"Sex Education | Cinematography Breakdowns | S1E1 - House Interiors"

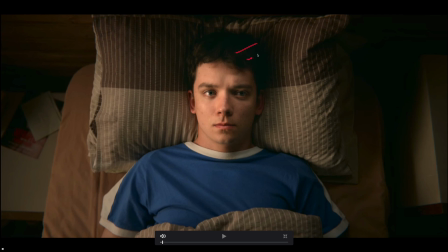250s
Right, this is the introduction to our main character. A reasonably nice setup. We've got obviously all the light that's being occluded by him in the pillow just there. Obviously the direction is coming from over here. And then as soon as we get over this side with that, we are very much into shadow,
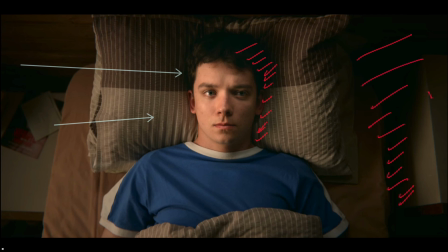268s
although you can still see along the edge just there, we've got our contrast, and you can see along that edge, we have that little aberration just down here. It's a terribly unstraight line that I've drawn there. In his eyes, you get the catchlight, and that looks fairly round actually.
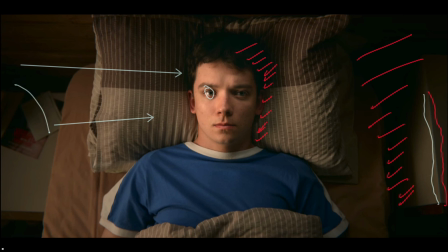286s
So you can imagine off to the side here, we've just got a softbox, and that's just beaming across to him. I don't think there's anything else really to call out with that. It's a relatively straightforward setup. His nose on this side is blocking the light as we go down, but it's fairly soft,
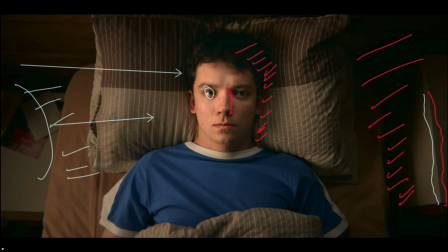304s
so we're not going to be looking at really high contrast ratios for the most part within this series.
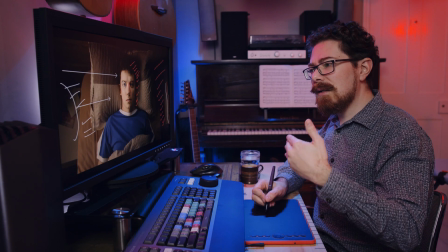310s
It's a lot lighter than everything we saw in The Witcher. It's a lot more friendly than everything we saw in The Witcher. So don't expect those same hefty contrast ratios.
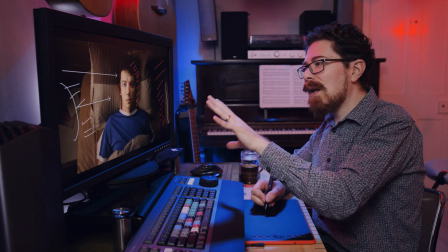320s
They do happen occasionally, but mostly we're looking at this kind of thing where we've got a downside and a key side,
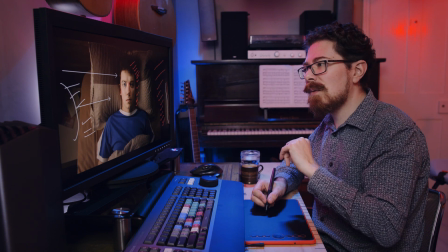326s
and there's not so much contrast between the two of them. Next.
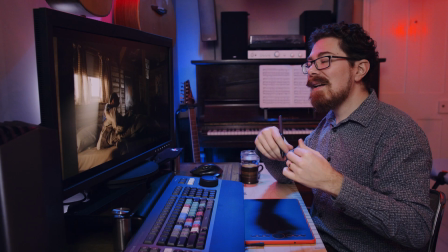331s
So he starts to get out of bed. Now this is what it's all about for me. Shafts of light.
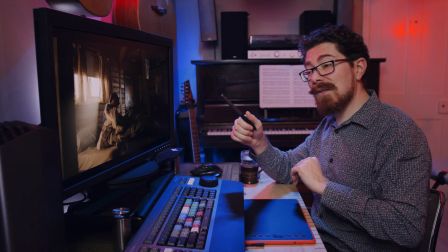336s
They are absolutely everywhere in this first season of Sex Education, and to the point that
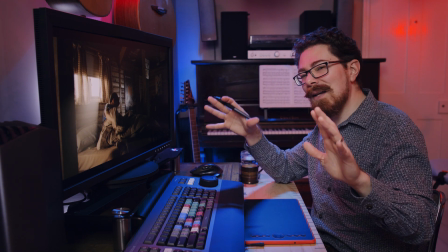341s
you just see houses and it's just haze all over the place, and you can just see the light screaming through almost every angle as well.
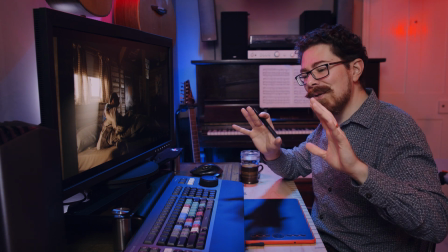350s
It's over the top sometimes, but it's kind of fun.
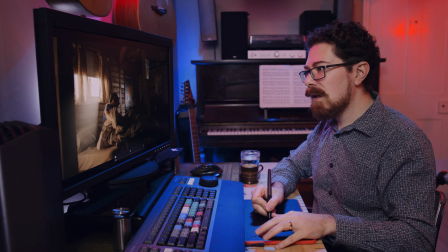352s
So looking at what we got here, for those of you not sure, we have this light coming in from the window,
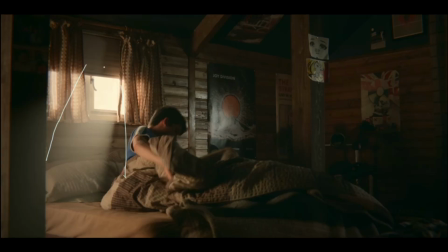360s
and it's quite neatly defined. Look at what they've got going on here. They've wound this blind down a little bit, so that is acting as a cutter. They got the curtains on either side as well, acting to diffuse and just take a little bit the edge off, shape.
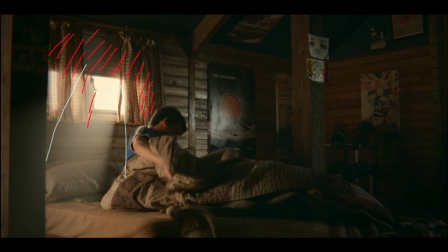377s
So when you're blasting light in like this, if your character's right next to the window that you're blasting light in from, actually shaping that light off could be really tricky, and it would just fly all over the place. By using something which is already in your scene, you can get around that and make it seem a little bit more natural.
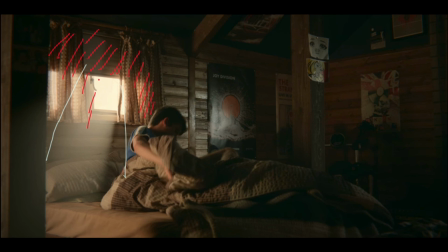395s
But the edges of everything, they're super hot, so that window is just gone and everything else is just on fire. Over to the other side just here, we're catching quite a lot of reflected light all down these posters and in the wall just there, and that is coming from whatever is illuminating Otis's arm just here,
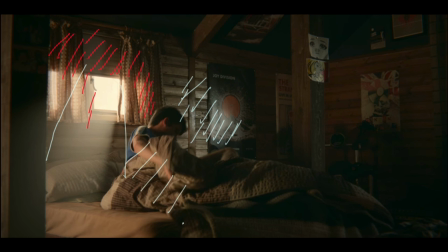412s
because we've already established this light coming in from over this way when we were looking at him lying down with the top-down shot, so that's not a surprise, but that is also then probably catching in some of this area as well.
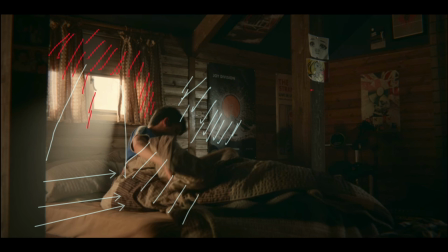429s
Over here we have a little bit of down happening on the pillar on this side, and we can see some shadowing over here, all this stuff. He's got like a drum kit, something in the corner there. That's all catching from the light which is coming over this way,
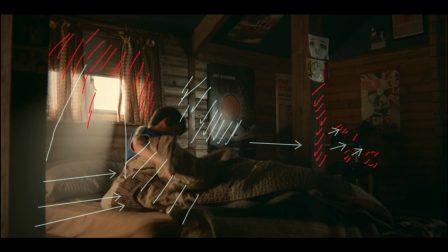444s
so casting all of those shadows on the wall on these things and just illuminating all of this as well, although it's quite down in level. Now we do actually learn in a moment that there is a window pretty much here just on this side of the room,
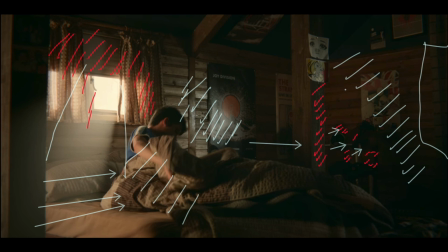460s
but at the moment it's not really playing all that much on what we're seeing, but when we do cut to the next shot we're going to see that it's creating a massive shaft of light as well, so it kind of should be, but this creates a nicer scene having this all crafted out so that we get down and light and shaft and just here,
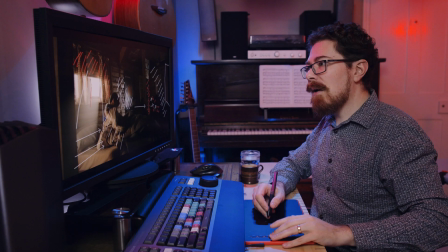477s
otherwise it would bleach out a bit, I feel. Now I do dig how they do a lot of their day interiors,
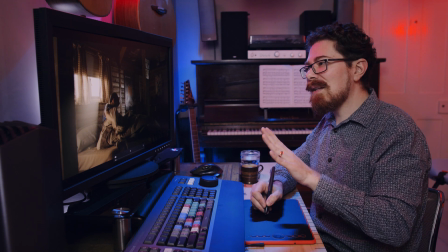484s
and just looking at the tone of the wood, it kind of takes on a silvery quality when it's being hit with that light.